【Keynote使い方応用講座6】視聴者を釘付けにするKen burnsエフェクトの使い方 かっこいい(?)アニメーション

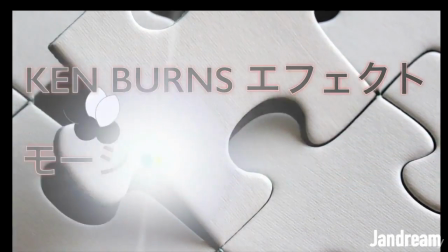[0:00]
こんにちは。今日はですね、図形の移動形ということで、鍵盤とモーションパスについてお話ししていこうと思います。
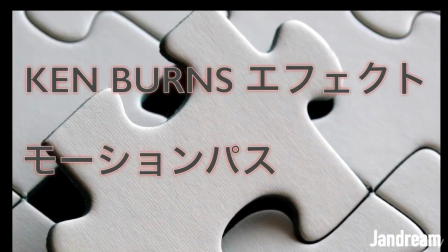[0:08]
鍵盤とモーションパスを学ぶことができれば、まるであなたが普段テレビで見ているかのような画面の動きを作り出すことができます。さらに最後にモーションパスを使った素敵な文字の書き方をお伝えするので、お楽しみにしておいてください。
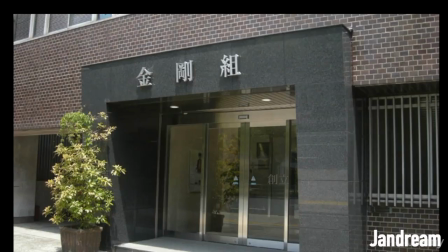[0:20]
それでは始めていきましょう。まずは鍵盤ズエフェクトなんですけれども、鍵盤を使うことによって写真などの静止画にモーションをつけることができるようにあります。
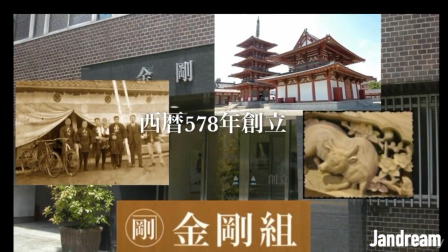[0:29]
ます人は動くものに対して目が 釘付けになるので写真など動かない
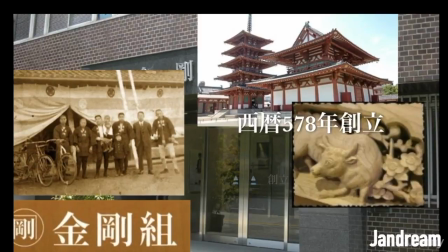[0:33]
ものを動かすということは非常 に重要になってきますこの画面を移動させる技術は編集 ソフトがないとできないかと思う
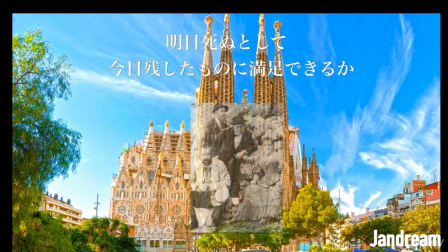[0:41]
かもしれないんですけれどもキーノート さえ持っていれば誰でも簡単にこの画像エフェクトを使うことが できますのでぜひ学んでみてください
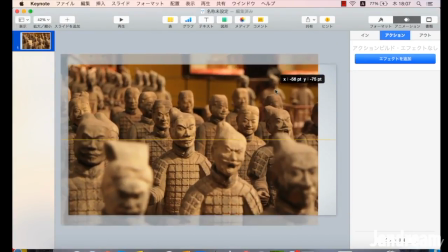[0:48]
まずはこのように画像を貼り付け てサイズを少し画面よりも大きめ
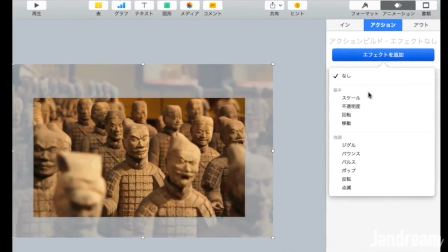[0:54]
に設定して貼り付けておきます そしてアニメーションのアクションのところでスケールという拡大 するアニメーションを選択して
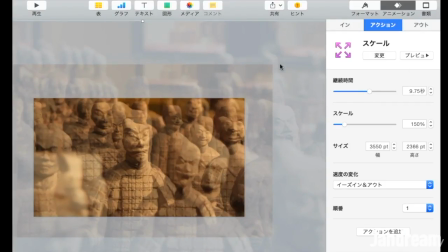[1:01]
くださいこうすることによって画像を拡大 することができるようになります
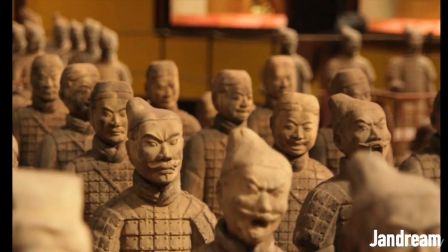[1:05]
それでは見てみましょうこのようにですね画面が少しずつ でも動いていると視聴者は飽き
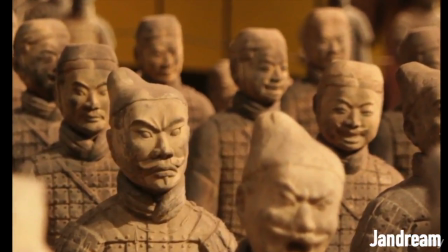[1:11]
ずに画面を見続けることができる ようになりますなので画面は少しでも動かして おくことを心がけておいてください
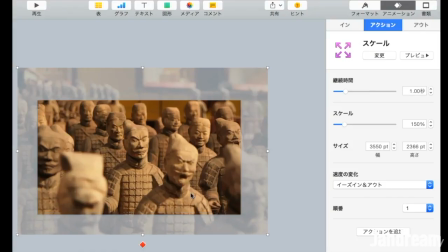[1:17]
特にスライドビデオの時はこの 画面を動かすということを意識しておいてくださいそれでは次にですねスケールを 消して移動というアクションを
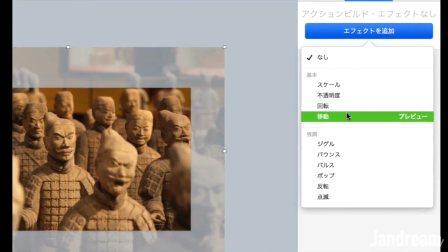[1:26]
選択しますこれはですね先ほどは拡大しました が横にスライドする効果を出すことが できます
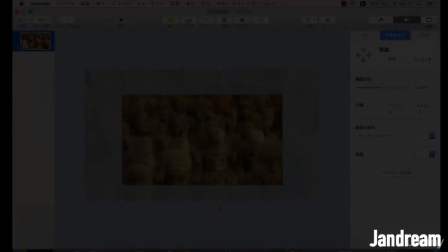[1:32]
ちょっと早すぎる場合は時間を 調節して確認してみてくださいこの速さで大丈夫だと思ったら これで決定して撮影を開始して
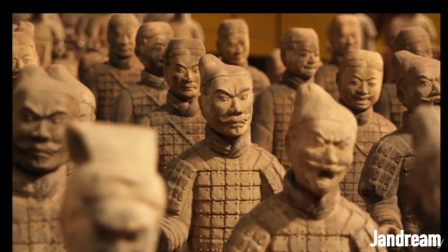[1:40]
くださいあなたがしゃべる予定の内容と このスライドの流れる速さが合う
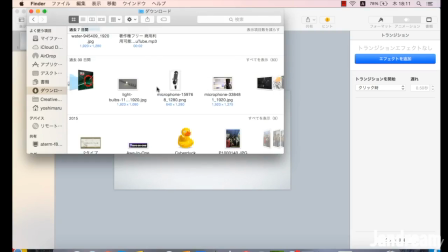[1:45]
かと思ったらこれで決定しておいて くださいそれでは続いてモーションパス についてお話ししていこうと思います
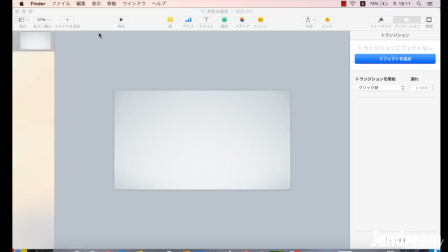[1:51]
モーションパスはですね今回ちょっと 画像がいいのがないので
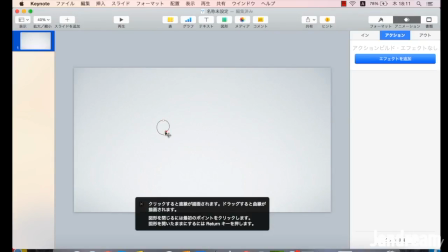[1:56]
私が書いていこうと思いますなのでこれから少し早送りしていきますね何ができるか当ててみてください何だろうな何だろうな
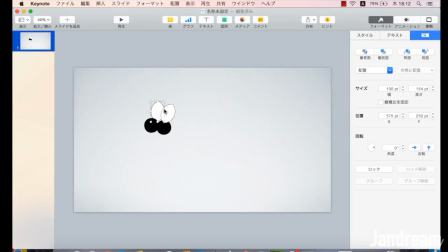[2:07]
ハエかなハエかなハチかなハチハチでした
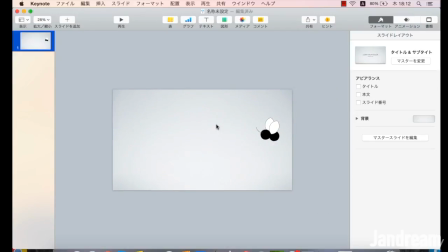[2:11]
クマンバチということでここからはモーションパスの説明に入っていこうと思いますモーションパスっていうのは動きの道っていう意味なんですけれどもそれはその通りでまずあなたはペンで描写を選んだら
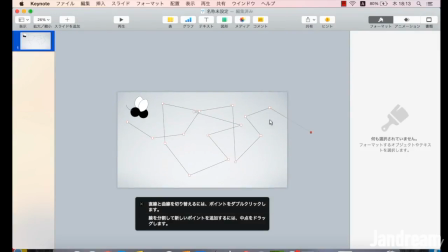[2:25]
このようにですねクマンバチが飛んでいく道筋を描いてあげてくださいこの上をクマンバチが通っていくことになります
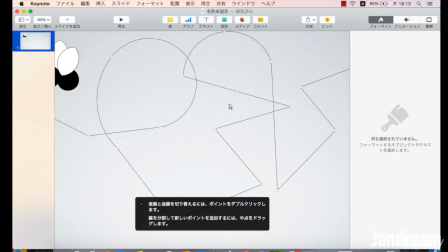[2:32]
このような感じでですねちょっとカクカクだと不自然なのでこんな感じで丸みを入れていきます
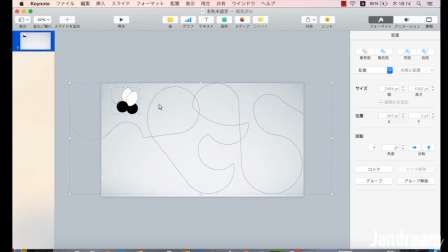[2:40]
書き終わったらですね上のフォーマットと書いてあるところから
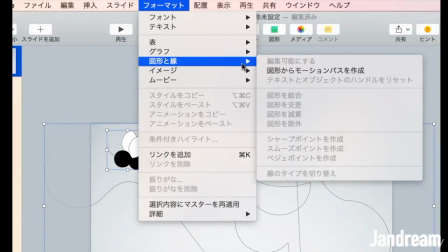[2:43]
図形と線と書いてあるところを選んで図形からモーションパスを作成と書いてある部分を押します
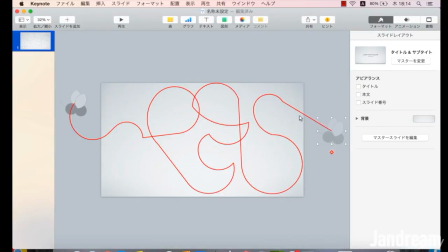[2:49]
するとですねこのように赤く線の上が光りますのでこれを押してくださいすると鉢が左と右の方向へ薄い影が映ったと思いますこれでアニメーションは完成ですこの状態でアニメーションを選択してプレビューを再生してみると
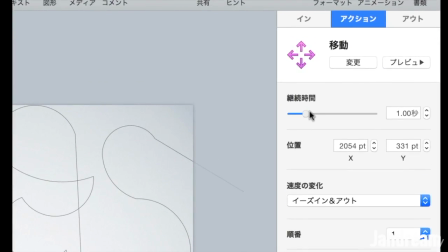[3:04]
ちょっと早いですねなんでこのような感じで継続時間を伸ばしていきます
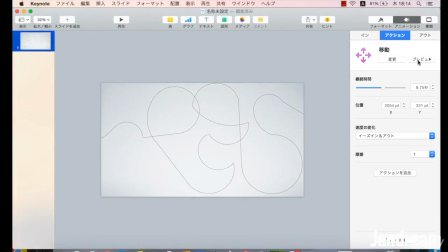[3:09]
だいたいこれぐらいの時間で見ていきましょうするとこのようにあなたの描いた線の上を鉢が飛んでいくというアニメーションを作ることができますもちろん先ほどの線を消してもこの動きはできますので先ほどの線は消しておいてくださいはい、これで一応モーションパスは完成なんですけれども、
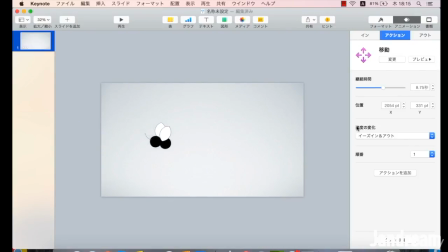[3:24]
これで何ができるのかっていうと、うんちの周りにハエを飛ばすっていうこともできるかもしれないんですけれども、やっぱりですね、私たちはアニメーターなんでね、綺麗な、もっと綺麗なエフェクトを追加したいと思います。まずは画面にですね、綺麗な単語を書きましょうか。
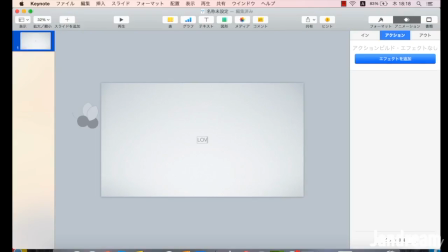[3:41]
ドドスコスコスコ、ドドスコスコスコ、ドドスコスコスコ、ラブを書いたら、
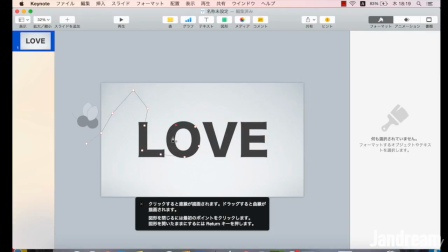[3:48]
この上にですね、モーションパスでなぞっていきます。クマンバチが飛ぶ道筋ですね。このようになぞっていって、ちょっとずつこうやって丸みをつけていきます。
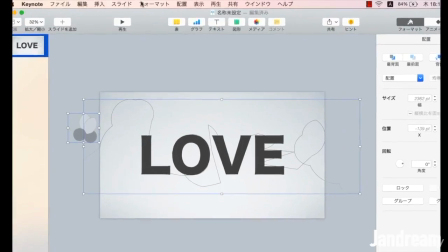[3:58]
そしたら先ほど選択したように、フォーマットから図形と線を選んで、図形からモーションパスを作成していきます。
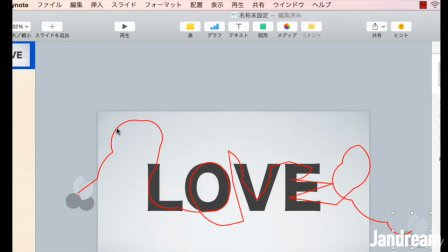[4:05]
すると先ほどの線の上を押して、この上をクマンバチが飛んでいくことになります。